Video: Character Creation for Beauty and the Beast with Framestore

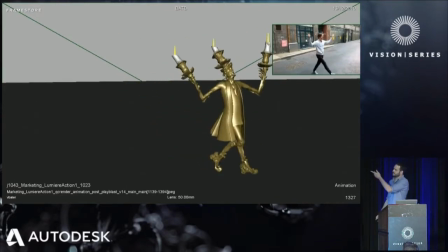But so the interesting thing with him is he obviously has his flames and also his jacket.
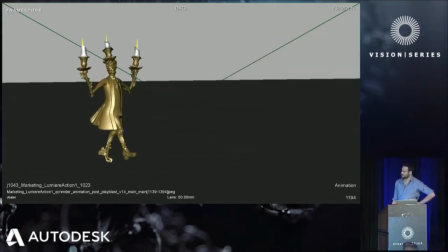So we wanted to automate as much as possible some of the pipeline steps as we move forward with his shots.
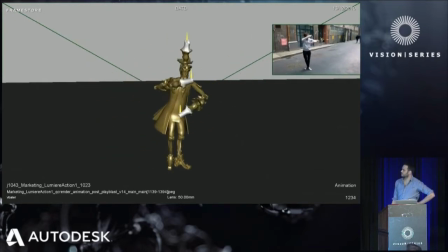So the way we did that is using Shotgun at Framestore. Whenever someone in the production team would approve a version, it would kick off the next step in the pipe.
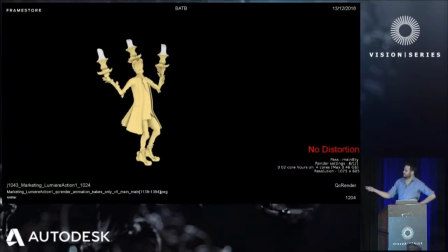So by approving an animation play blast, we'd get a bake of that same animation.
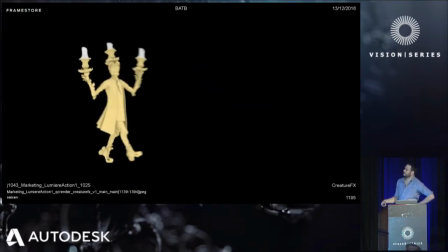By approving that bake, we'd get a creature effects simulation on the jacket.
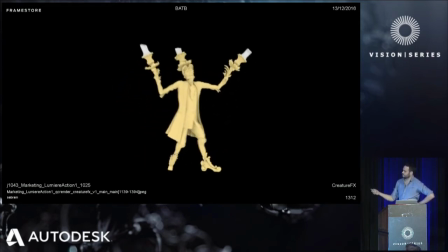So this would come through with like a default set of
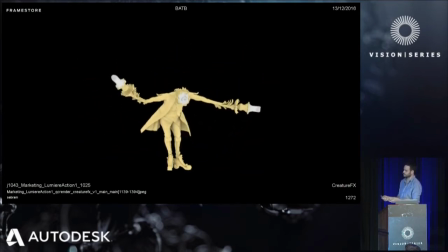on the cloth sim, and artists were able to go in and tweak those values and save it so that whenever this process was kicked off again, it would use the modified version. And then by approving that, it kicked off the simulation on the flames. So usually at the beginning, we were actually approving these versions,
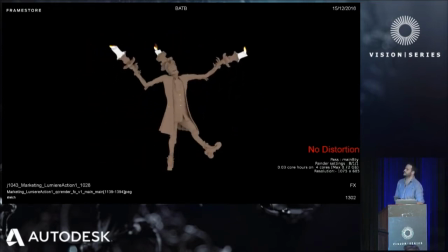but because the success rate was so high, in the end, we automated that and just automatically approved the effect sims. And then once all that was approved, it would go to lighting so they can add the pretty lights and make them look beautiful.
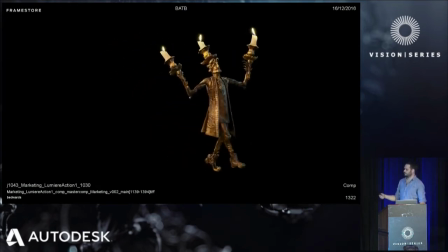So that process is something that we used for other candles in the show.
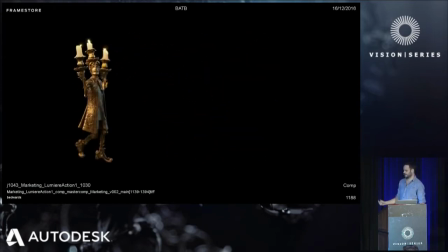Like we had some just candlesticks that were fighting at the end, and also some chandeliers. So the flame process was used across those. And then for CFX, Mrs. Potts had a little like feather at the in front of her.
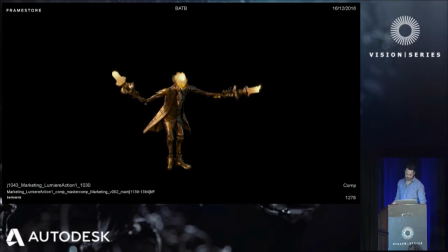That was also an automated process that would get run on bake approval. Next up was Mrs. Potts.
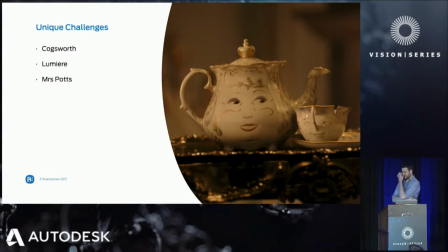So Mrs. Potts, her biggest challenge was her design, actually. It was challenging because the decision was made early on to have her face on the side of the pot and
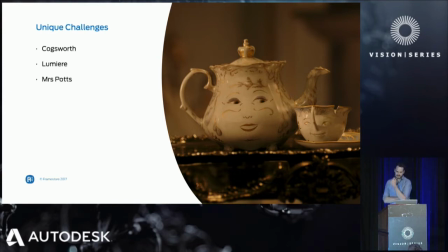not use her spout as a nose as it was in the original design. And I think for this reason, it made her less familiar to anyone who saw it. So it took a lot of time to kind of nail her look. The having the spout in the middle of her face from in the cartoon,
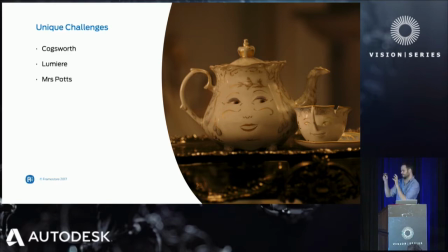they could cheat different angles and make sure that it didn't cause any issues. But in real 3D space, with the perspective, from tests that were done early on, it was clear that it looked quite odd to have this big spout in your face when you're looking on a close-up of Mrs. Potts.
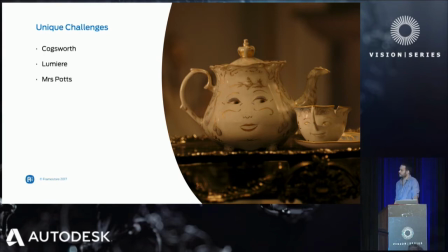So, that was kind of the brief for her.
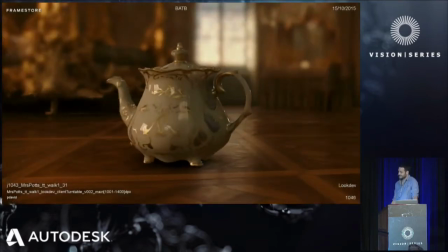And early on, she looked quite different. She had a lot of additional features on her face.
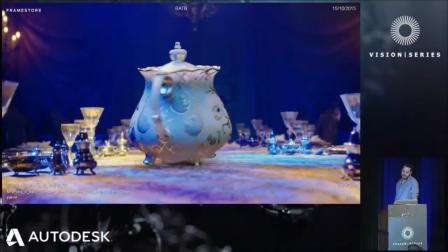She had a smaller mouth and a little bit more like shapes like around her eyes
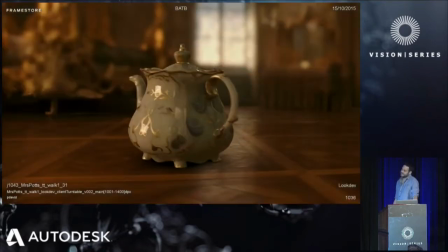and her other features. She looked a little creepy at the time,
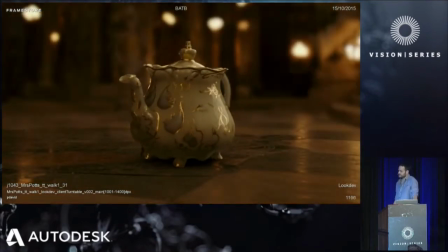and so there was a decision made to redesign her, and that's what's in the final movie as it is now.
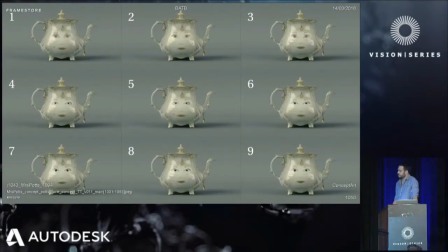So we went through a reconcepting phase kind of late in the process, offering different options to build director. The idea was to simplify things as much as possible so you can clearly read her facial expression,
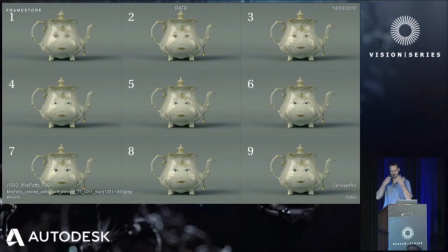so you wouldn't like confuse one of those design pieces as her mustache or whatever.
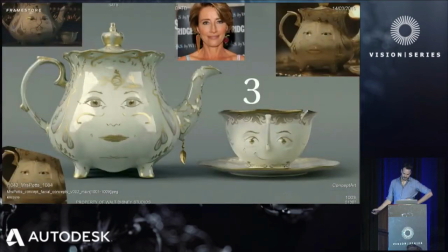And also ensuring that, we got Emma Thompson's kind of personality through the design. So in the end, this is the version that got approved. And you can see it's a bit more, we had to make sure that it was consistent with Chip, which it was.
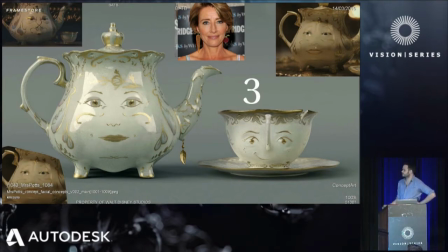So slightly larger mouth, simpler lines.